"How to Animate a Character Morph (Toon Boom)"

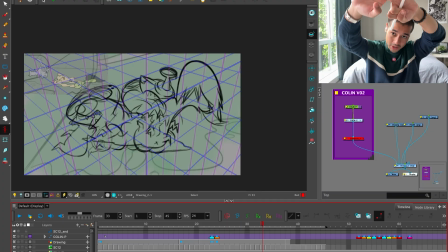If you're interested in learning more about gesture drawing, perspective, shape design, and finally understand to create good poses like this that you can eventually animate whatever the heck is in your mind, feel free to reach out,
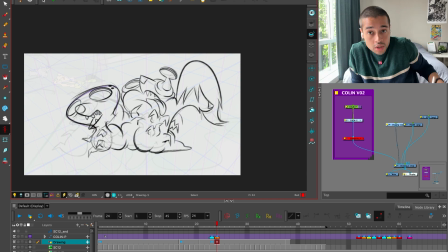and I will schedule a call with you one-on-one to get to know you. I cannot be like a stranger getting inside of this community. No, I have to get to know you and see if you will like, if I can help you. First of all, there you go.
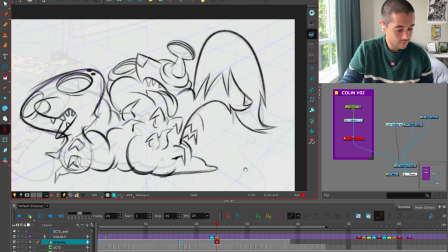So now I drew this thing, and this is very important also for me on this frame to start
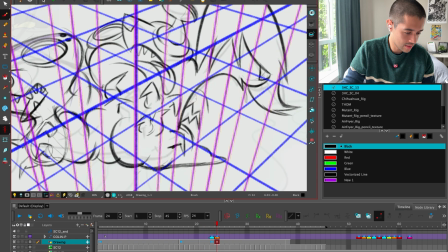adding more depth into this. Oopsie. Come on.
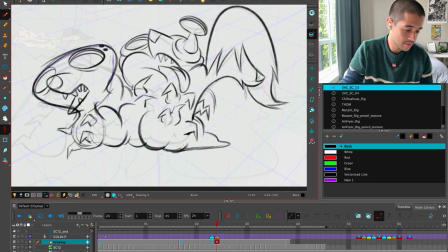More depth into this base. See, for example, this base is something like this. I'm imagining the base of this blob that I'm drawing, which is something like this. But instead, I imagine that the base of these dudes is going all the way around like this.
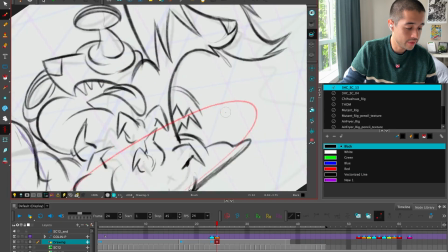So guess what? All of this is going to be a mass of this blob.
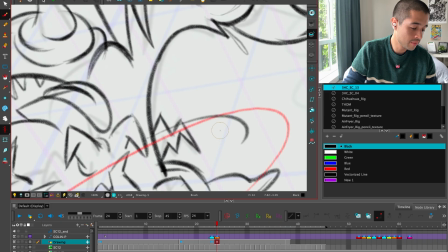All of the mass of this blob will go around like this.
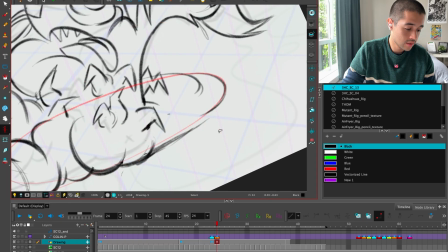See?
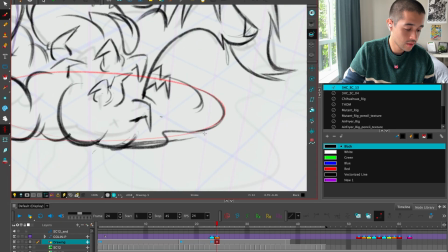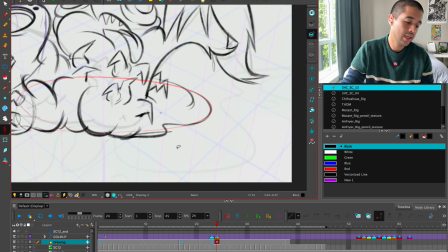Boom, bam.
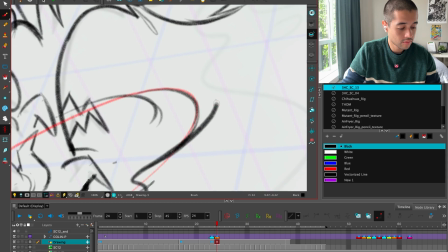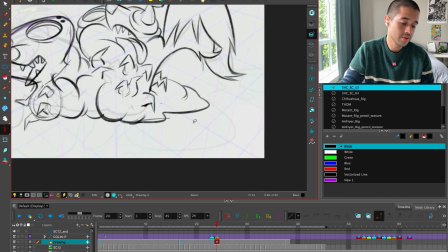And I'm trying to keep my lines super simple. Super simple. Guess what? Now it looks 3D, isn't it?
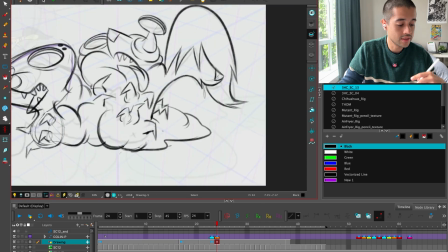Now it looks like it's going in depth, like it's going there.
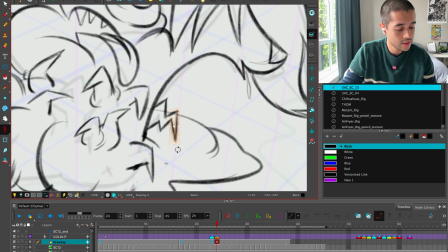I think these two are pointing towards the same direction and it's being super symmetrical. So I can grab this and turn this away. Awesome. Boom.
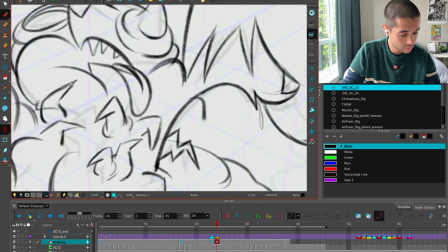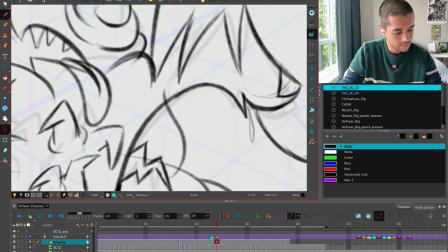What if I connect these two blobs like this?
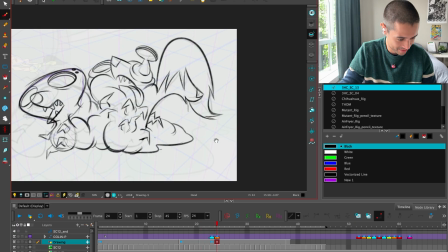More animation. Get out of your idea. Boom.
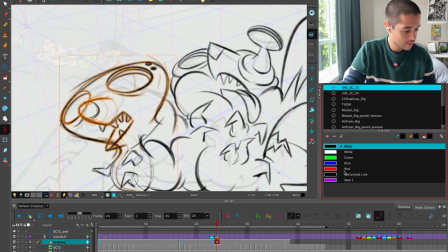Let me clean this dude a bit. It's super messy. Because I will have to clean this up eventually with super clean lines.
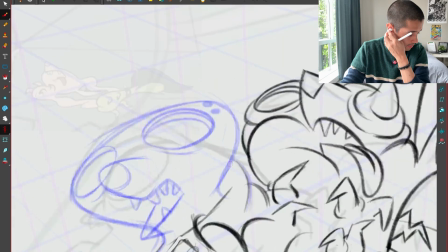And the closer that I'm with my tie down of the lines that I want to achieve, the better.
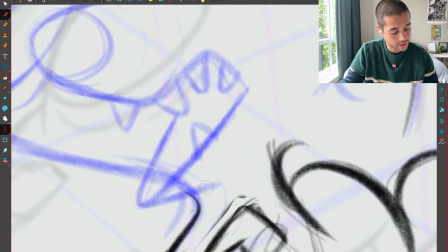And clean lines for me is not more than just having clear ideas.
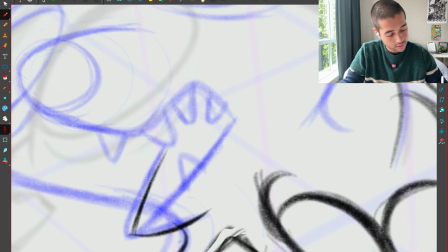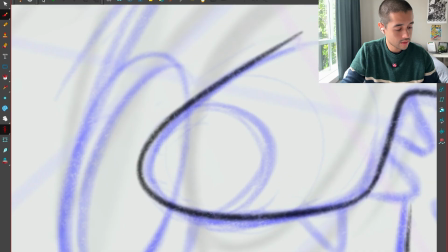There you go, see? And I'm using just simple lines. Drawing around, adding these teeth,
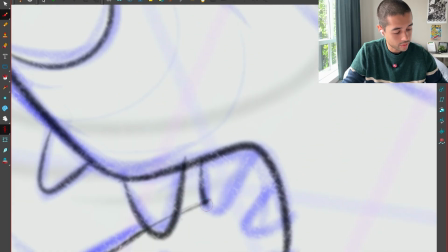drawing through,
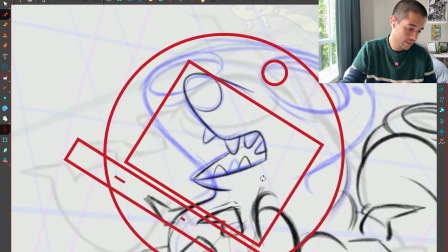creating good silhouettes, appealing silhouettes between all of these shapes.
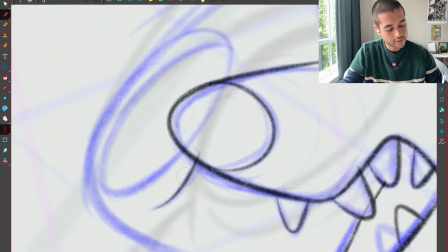This line comes like this, awesome.
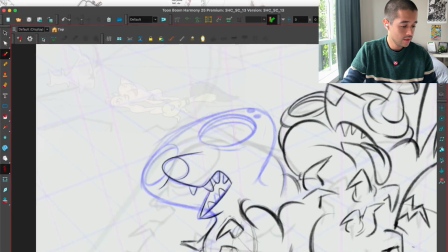Let me make my brush a bit bigger because I have to press a lot.
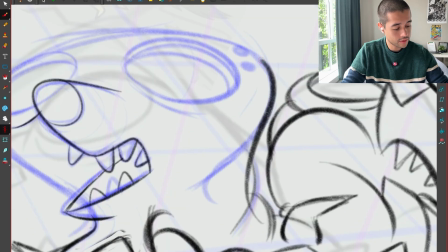Oh, maybe I can merge here the ear with all of this stuff. That actually looks better.
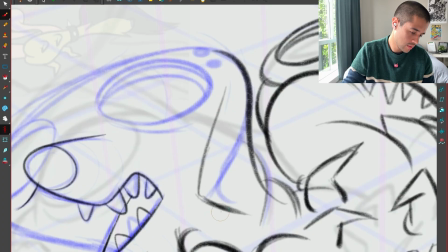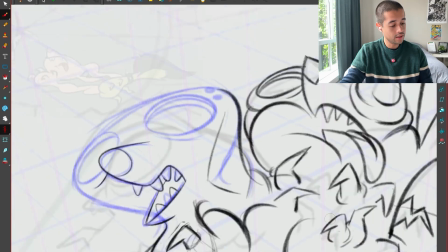Opa!
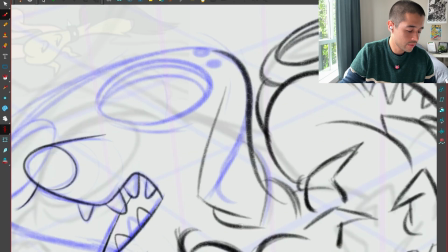See, if I was not able to find a way of
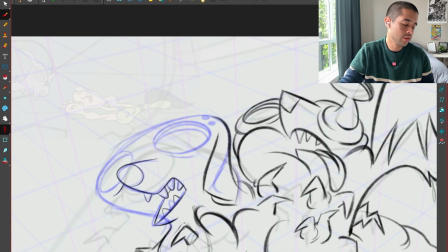designing this ear in a cool way with all the stuff that is happening here, then I just continue.
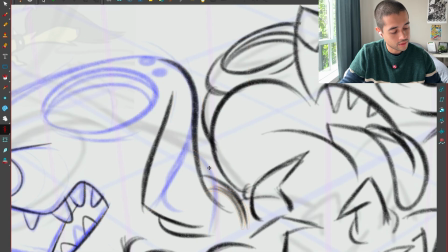I move forward and eventually I find a way of doing so here. Get out of here.
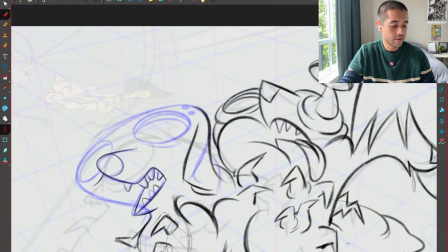There you go. Now it looks better. It feels like, I feel like we're having this 3D volume here.
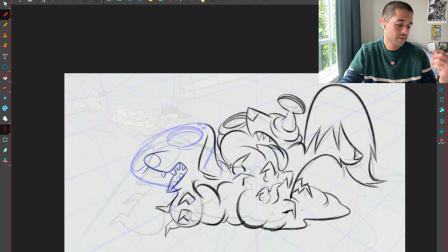So I feel like everything is going up in perspective.
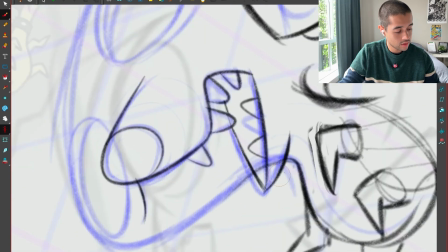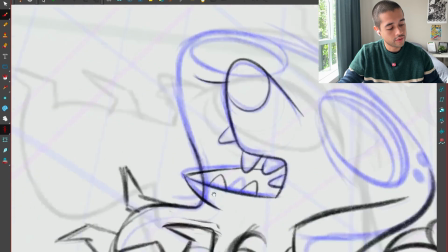Beautiful.